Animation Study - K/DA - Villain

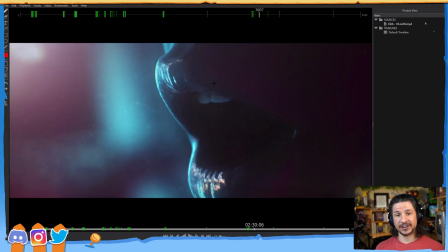[82:33]
Some people talk like this, where they're not even smiling, but you see those top teeth. So as you're animating characters, when you're animating, let's say you've got one rig, but you need to make it look like different characters, pay attention to that.
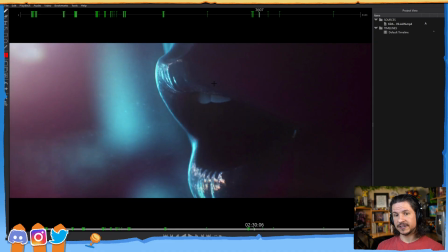[82:50]
You can make a character feel like a totally different person just by how they hold their lips against their teeth. Whether they're talking like this, or like this, or like that.
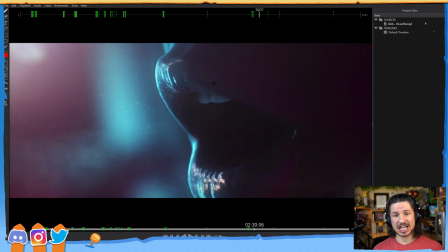[83:04]
Very rarely, though, do we want this, where a character's talking and they're doing this the whole time, where you see both sets of teeth. Not that people don't do that, but usually it creates the feeling that the character is a rig. It looks weird when it's on a CG character.
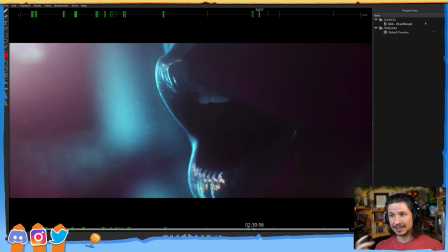[83:24]
So we favor the teeth. In here, if you watch the teeth, they very rarely show the bottom set of teeth. And if they do, you can see it right there. That's it.
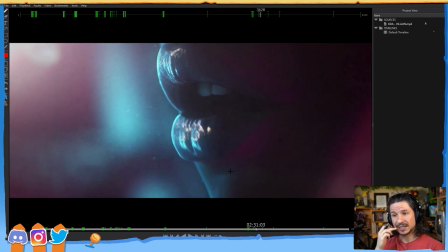[83:43]
They're focusing on the top set.
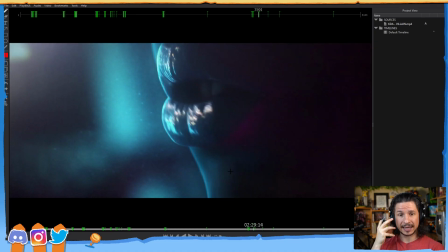[83:44]
It creates a landmark for us to look at as the audience, and it doesn't distract us.
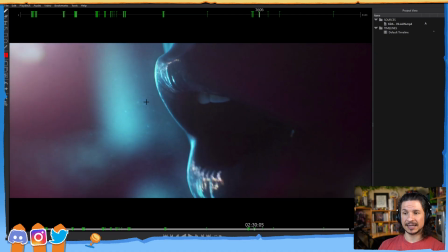[83:52]
If we could see the bottom set of teeth very clearly, it would drag our eyes down. Because we've got a scene here where everything's moving. The lips are moving. The skin is moving. The corner is moving. The lips are moving here. Those teeth act as a point of interest.
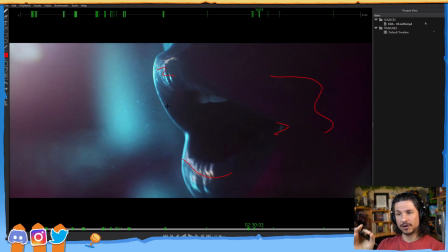[84:12]
We can focus on those.
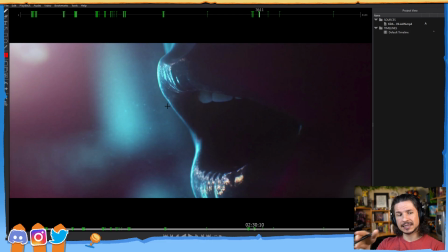[84:14]
And even though we're not actually looking at the teeth themselves, it lets us, our eyes, it gives us an island to settle on.
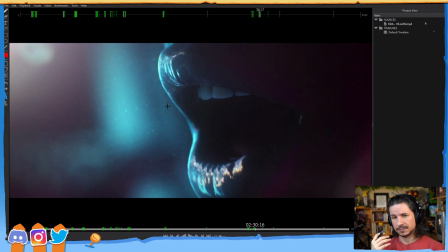[84:24]
If we could see the bottom teeth, that would get in the way. It would highlight a little too much and draw our eyes down. Now, just another note here. You can actually see the tongue right there. The tongue is animated.
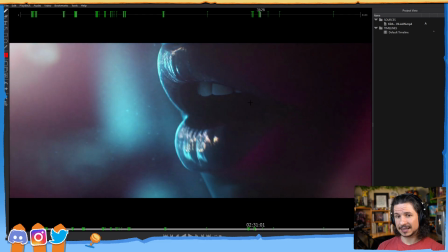[84:37]
Even though you can barely see it, they did animate the tongue. always animate the tongue. You never know. In a shot like this, even, where it's like, oh yeah, no one will ever see it. We're not even going to light inside the mouth. Nope, no one's going to worry about it.
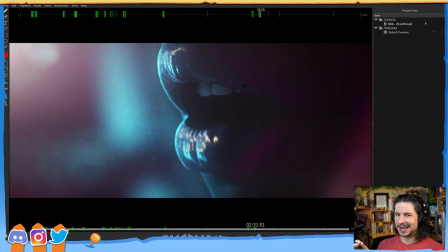[84:52]
Animate it anyway, because you never know what's actually going to be seen in the final product.
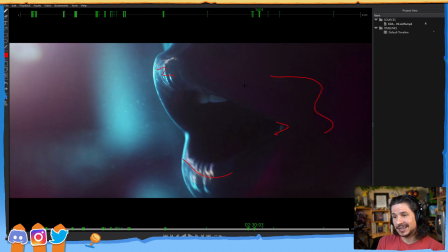[84:57]
And it's much better to have it and not see it than to not have it and then oops,
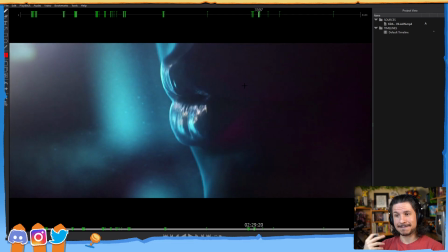[85:04]
the audience can see it and it's not animated.
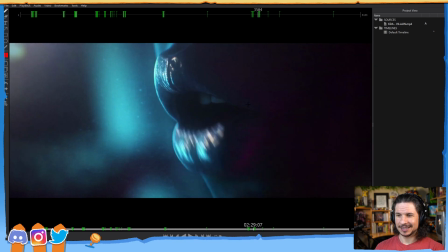[85:10]
So all that just on teeth. And this is actually, we can see a little bit of teeth here as well.
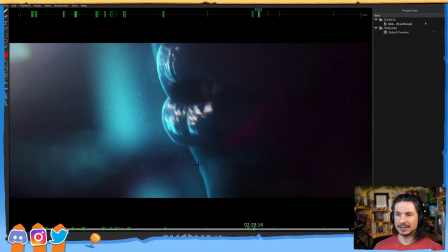[85:18]
So the next thing I really love about this is, again, the sharpness of motion.
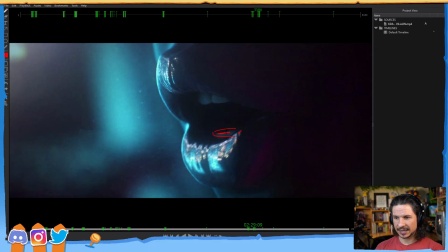[85:25]
Look at the teeth here. We go from down here and in one frame, just snap shut.
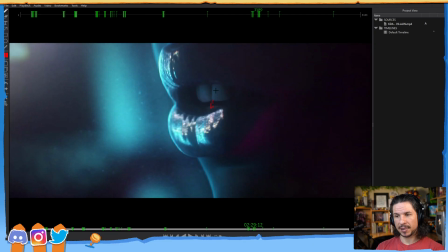[85:32]
It holds for 2 frames and then pop, opens up and just holds there. Mouth shapes move quickly. We do not need to have
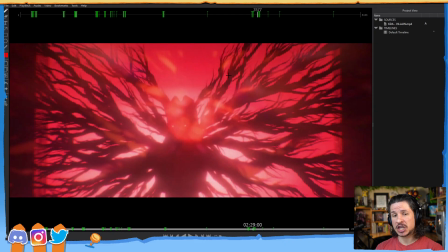[85:46]
slow motions where the mouth is even and just slowly changing shapes.
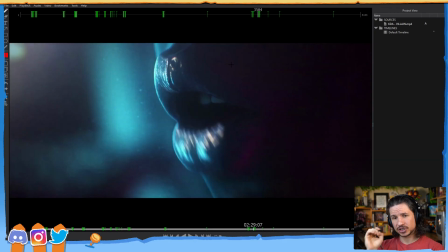[85:53]
No, you can go for quick, sharp motions in the mouth there.
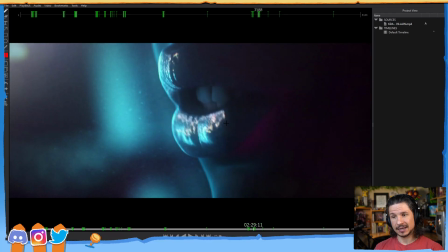[85:59]
Now, with all of that, things are moving in arcs. If we look at the corner of the mouth, for example, right here, you can feel that corner of the mouth go up, around, keep going, and then it goes in here.
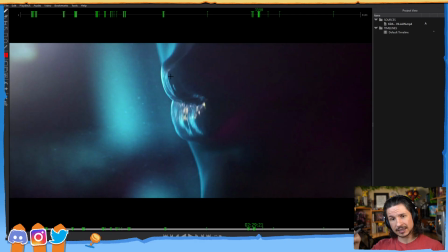[86:15]
They're not just reversing and zigzagging through the shot. There's these arcs that are being formed throughout. Now the lips also have arcs, motion.